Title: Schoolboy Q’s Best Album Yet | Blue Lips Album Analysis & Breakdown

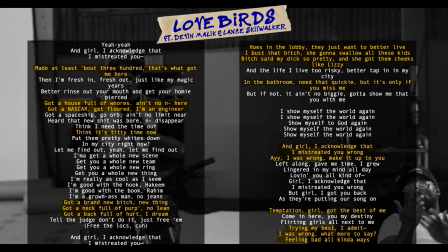1472s
Q and Devin Malik are acknowledging the bad habits of their lifestyles and owning up to their mistakes. For cooties, Q gave us another definition. In the cooties definition, the first thing I noticed was that the synonym was rat, so this links back to the snitching motive. However, the actual definition is 1 germs, aka most of y'all leave me alone, followed with the credits to the song.
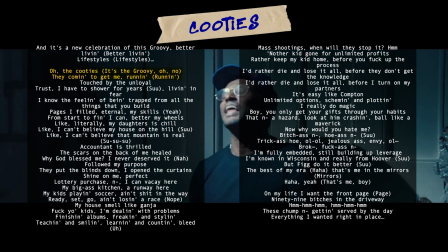1496s
Cooties is about people who are like germs that are coming to get Q while he has bigger, more pressing issues to deal with.
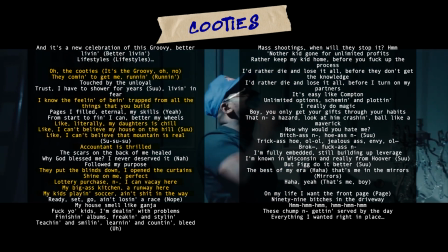1502s
While reflecting on what he's achieved, specifically a nice house, he discusses some of his personal challenges in the song.
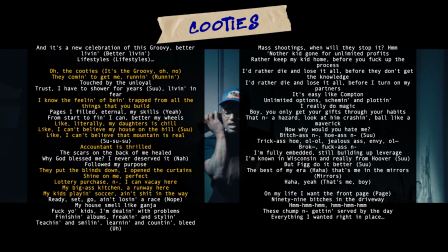1508s
He mentions again the feeling of being trapped, being a father, and touches on school shootings and protecting his kids.
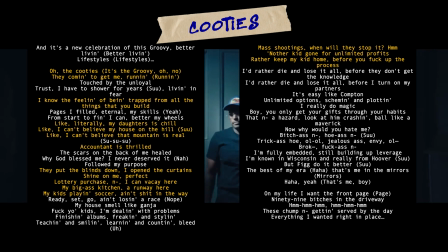1514s
There seems to be an emphasis on this house on the hills, and this, again, referencing of being trapped,
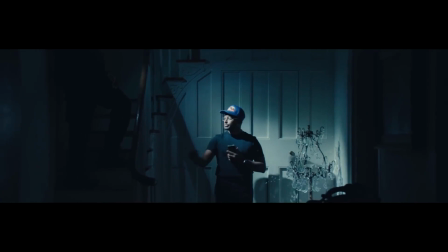1520s
as the music video, released a bit before the debut of the album, is also shot inside of a house.
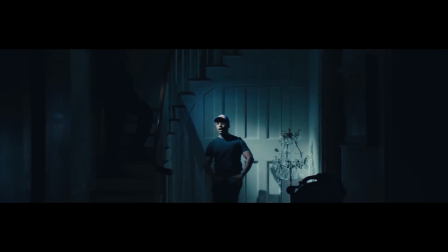1526s
I'm not sure if it's the same one that was on the plantation, but nonetheless, it feels like Q is emphasizing his shock towards his success,
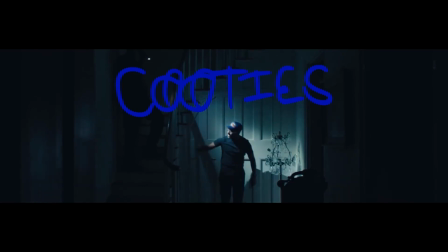1533s
feeling trapped by it, and his focus on staying away from unloyal people, especially in the definition when it says leave me alone, to focus more on himself.
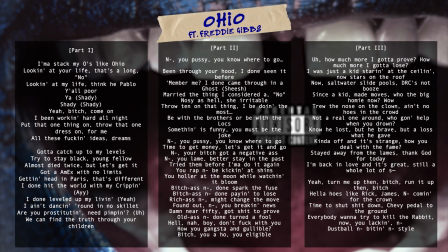1542s
Ohio featuring Freddie Gibbs. Ohio is a really fun track that features 3 prominent beat switches. The intro is chill and jazzy while Q reflects on his achievements before the song shifts to an eerie, atmospheric trap beat.
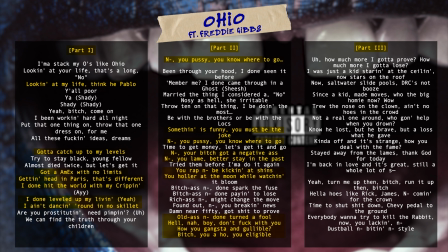1555s
The main portion of the song is Q talking down to someone who's not on his level. Then there's another beat switch that returns to jazz as the lyrics take a more introspective turn. One thing I really like about this track is how it kind of sounds like a movie, where at the end people are talking, laughing, and cheering, almost as if it's in response to what Q and Freddie Gibbs are rapping about.
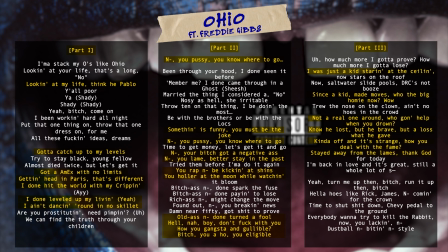1573s
In the last verse, it's clear that Q is referring to his past self, and it sounds a little bit almost like he's speaking about himself in the third person.
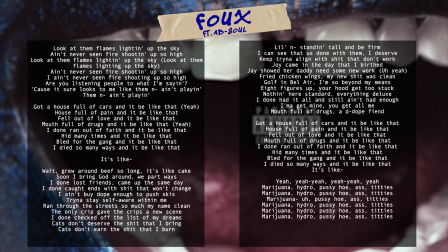1580s
Foo featuring Ab Soul. As mentioned before, Foo samples the duo's previous track, Druggies with Hoes Again, and the Watts Prophets. The track feels like both Q and Ab-Soul are revisiting past versions of themselves, adding on to their iconic track while reflecting on the repercussions of the lifestyles and habits they once enjoyed.
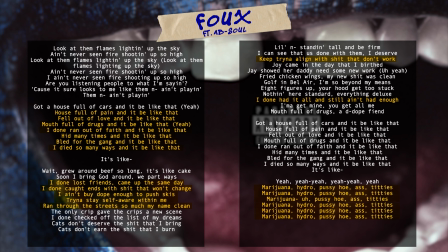1598s
The bridge sounds like a rhythmic loop that feels almost hypnotic, emphasizing how hard it is to break out of these habits.
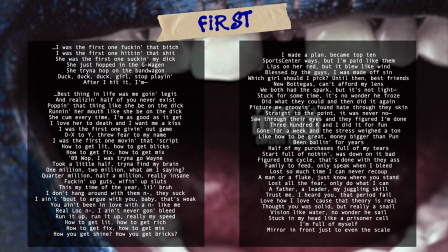1605s
First is another experimental track with many different elements. The background synths provide an eerie, sinister sound that is signature to Memphis trap, while Q boasts about his successes and riches. There's a beat switch halfway through the song that slows things down, where Q opens up about the reality behind his success.
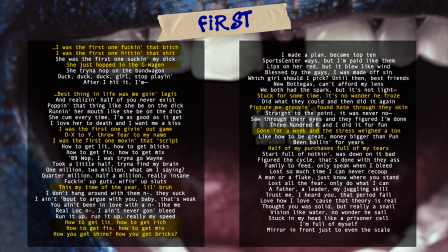1622s
The lines "half of my purchases, full of my tears" indicate that all the things Q bought came at the sacrifice of his emotions and stress he invested into his work. Family to feed, only speak when I bleed, lost so much time I can never recoup, reveals the pressure of being a father and the balance between time spent working versus being with family.
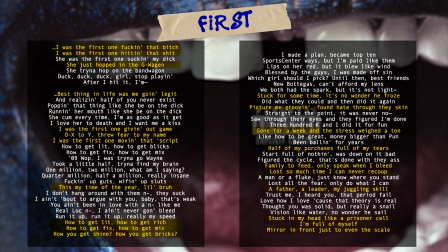1641s
Finally, stuck in my head like a prisoner cell, I'm full of myself, mirror in front just to even the scale, references Q's feelings of suppression and being trapped, as well as how he reflects on himself to balance his feelings of arrogance.
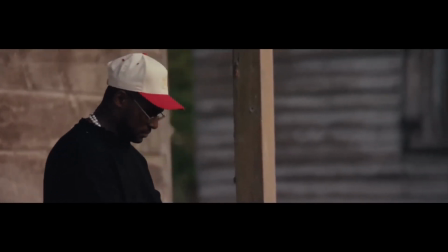1653s
Nunu. Nunu has an airy, fresh sound with whimsical chimes that juxtapose harsh drums that give more weight to the song.
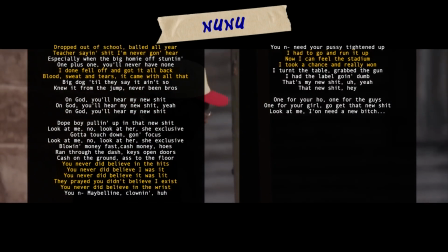1660s
The lyrics are heavier in subject matter as Q reflects on all the people who've doubted him or didn't believe he could make it in his career.
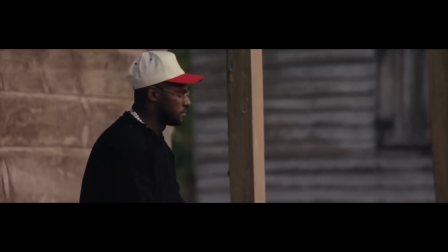1666s
The music video shows him sitting on the porch of a plantation house, tying this back to feelings of being suppressed, looked down upon, and being underestimated.
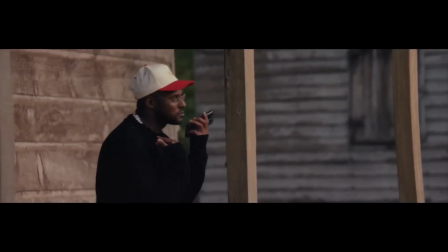1674s
I really love how he's rapping into his phone, which is a pretty common practice when people start out as rappers. It's like he's channeling into his beginnings. Toward the end of the music video, we get a panned out shot of Q on the balcony of a huge plantation house,
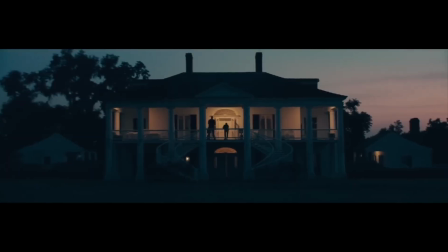1687s
symbolizing his journey from the bottom, the porch, to the top, now looking down as he reflects on where he and his people came from.
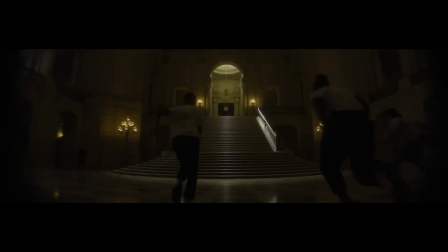1694s
We also get extra shots that give us more context to Urine 101, such as him standing at the top of the stairs while people run towards him, symbolizing his fame and success as an artist.
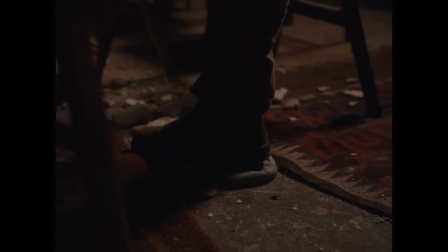1703s
Finally, we see clearer shots of the mold being stepped on, corresponding perfectly with the ending lyrics of the song about Q becoming a new version of himself.
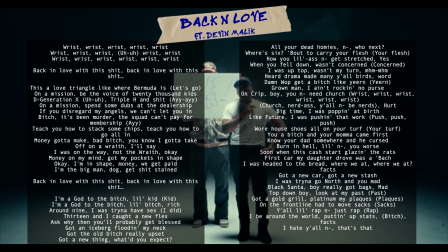1712s
Back in Love featuring Devin Malik.